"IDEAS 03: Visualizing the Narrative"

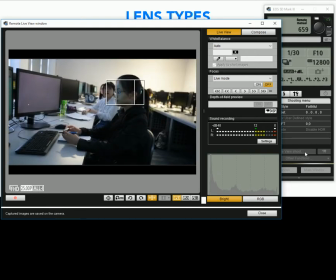1244s
So when I look at your friends, this is a normal way of looking at her.
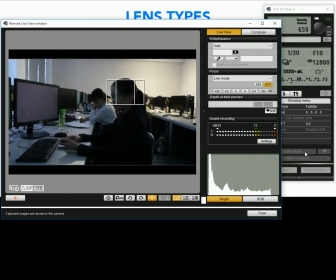1252s
Okay. So look at the lens. Yes, this is the lens.
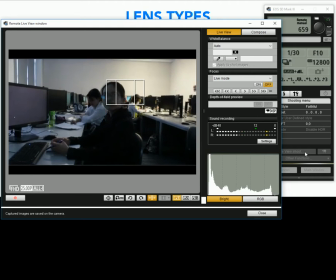1259s
You're the actress now. So
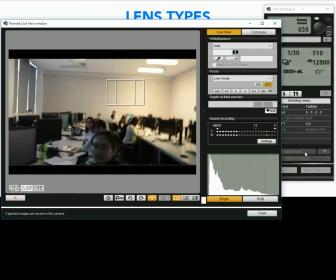1265s
high angle, eye level, low angle.
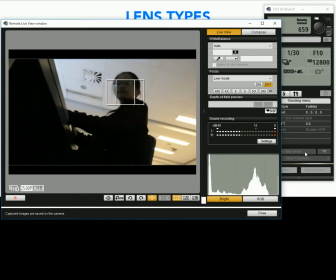1271s
So imagine that I am a tiny little creature. I'm an ant, and she is a giant. So this is a normal lens.
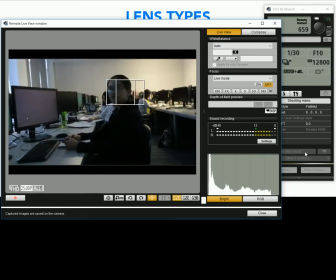1282s
I want to explore
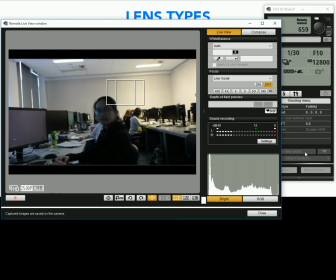1287s
not herself, but her surrounding. So I go for a wide angle.
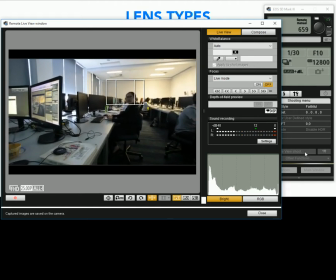1296s
So this wide angle works very well because I want to say that this is,
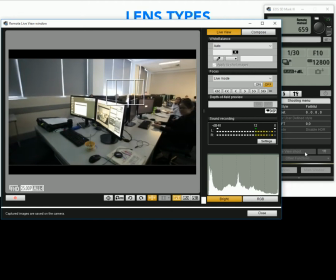1305s
let's say the story is like that.
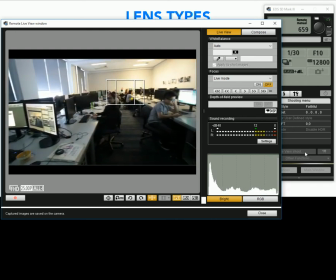1309s
This is her class, and she is here, and she is planning
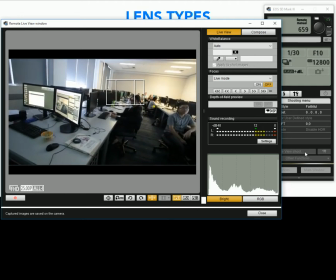1321s
to make a airplane in this class.
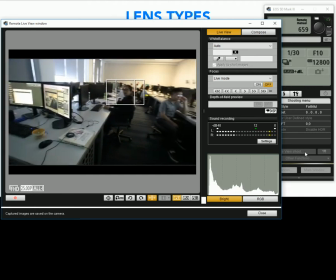1327s
I don't know. Right in the middle of these boring
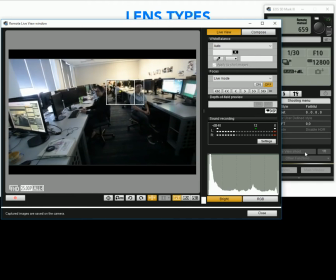1334s
discussions, she's exploring, she's inventing some new quantum mechanics.
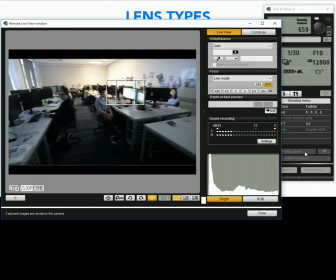1342s
So the story begins like that. A class that everyone is just working and a boring teacher.
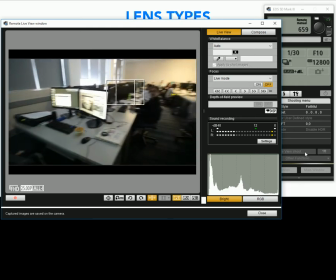1351s
So, but
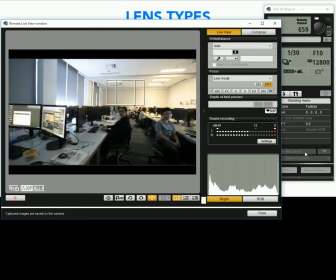1355s
what about the wrong way of using a lens or creative way of using lens?
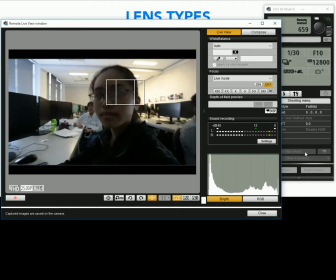1361s
When I approach her by a wide angle lens, look at to the lens. The lens
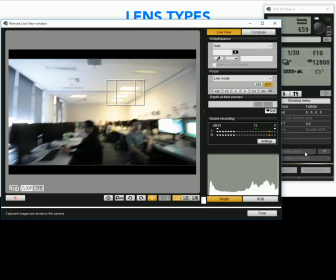1371s
distorts her face because is imposing
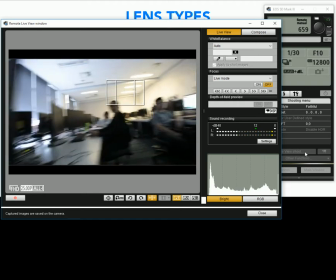1380s
lots of perspective to her face. Or let's just come closer to the lens.
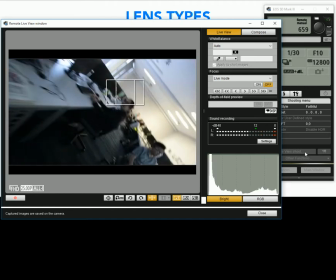1389s
Yes, he was. That's why the rappers and hip hop artists use a wide angle lens,
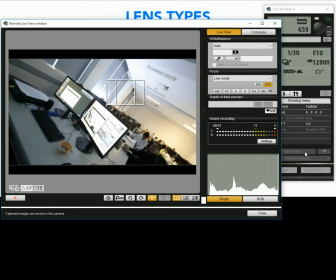1398s
because it distorts them and they impose their objectivity to the camera.
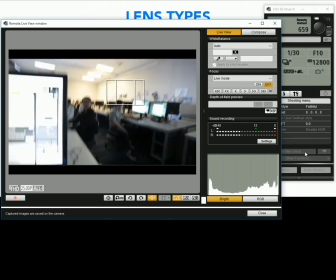1406s
So let me change the lens. I want to expose to those
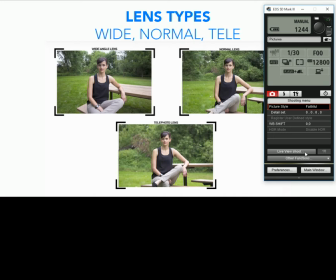1414s
friends with a telelens instead of. So a wide lens explores the environment. A wide lens is increasing perspective. A telephoto lens is emotional.
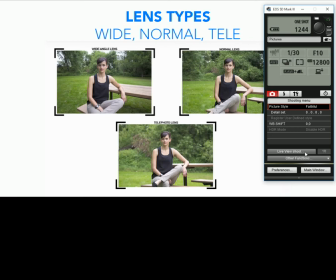1435s
Okay, so let's turn it on.
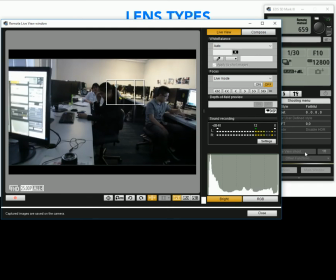1442s
Again, I want to approach her, but this time,
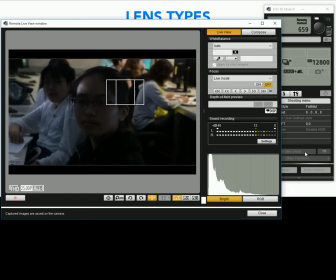1449s
let me just increase. We need some light.
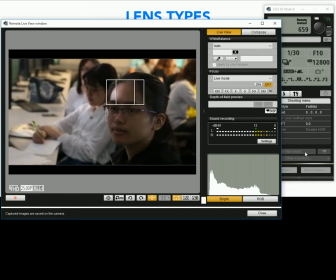1455s
Oh, yeah. This time,
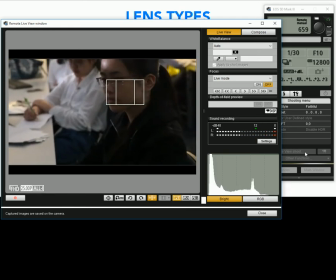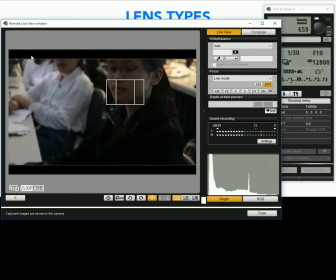1465s
let me just.
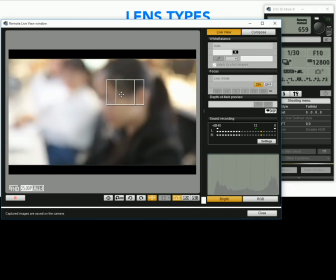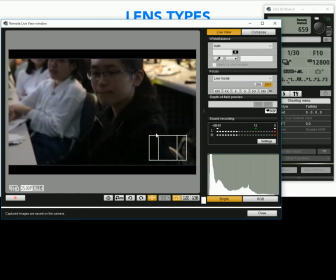1472s
Okay, and I put that here. Okay. This time, her picture into the frame,
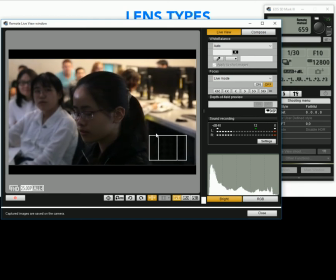1482s
inside the frame, doesn't look so imposing. It's more gentle and more sincere.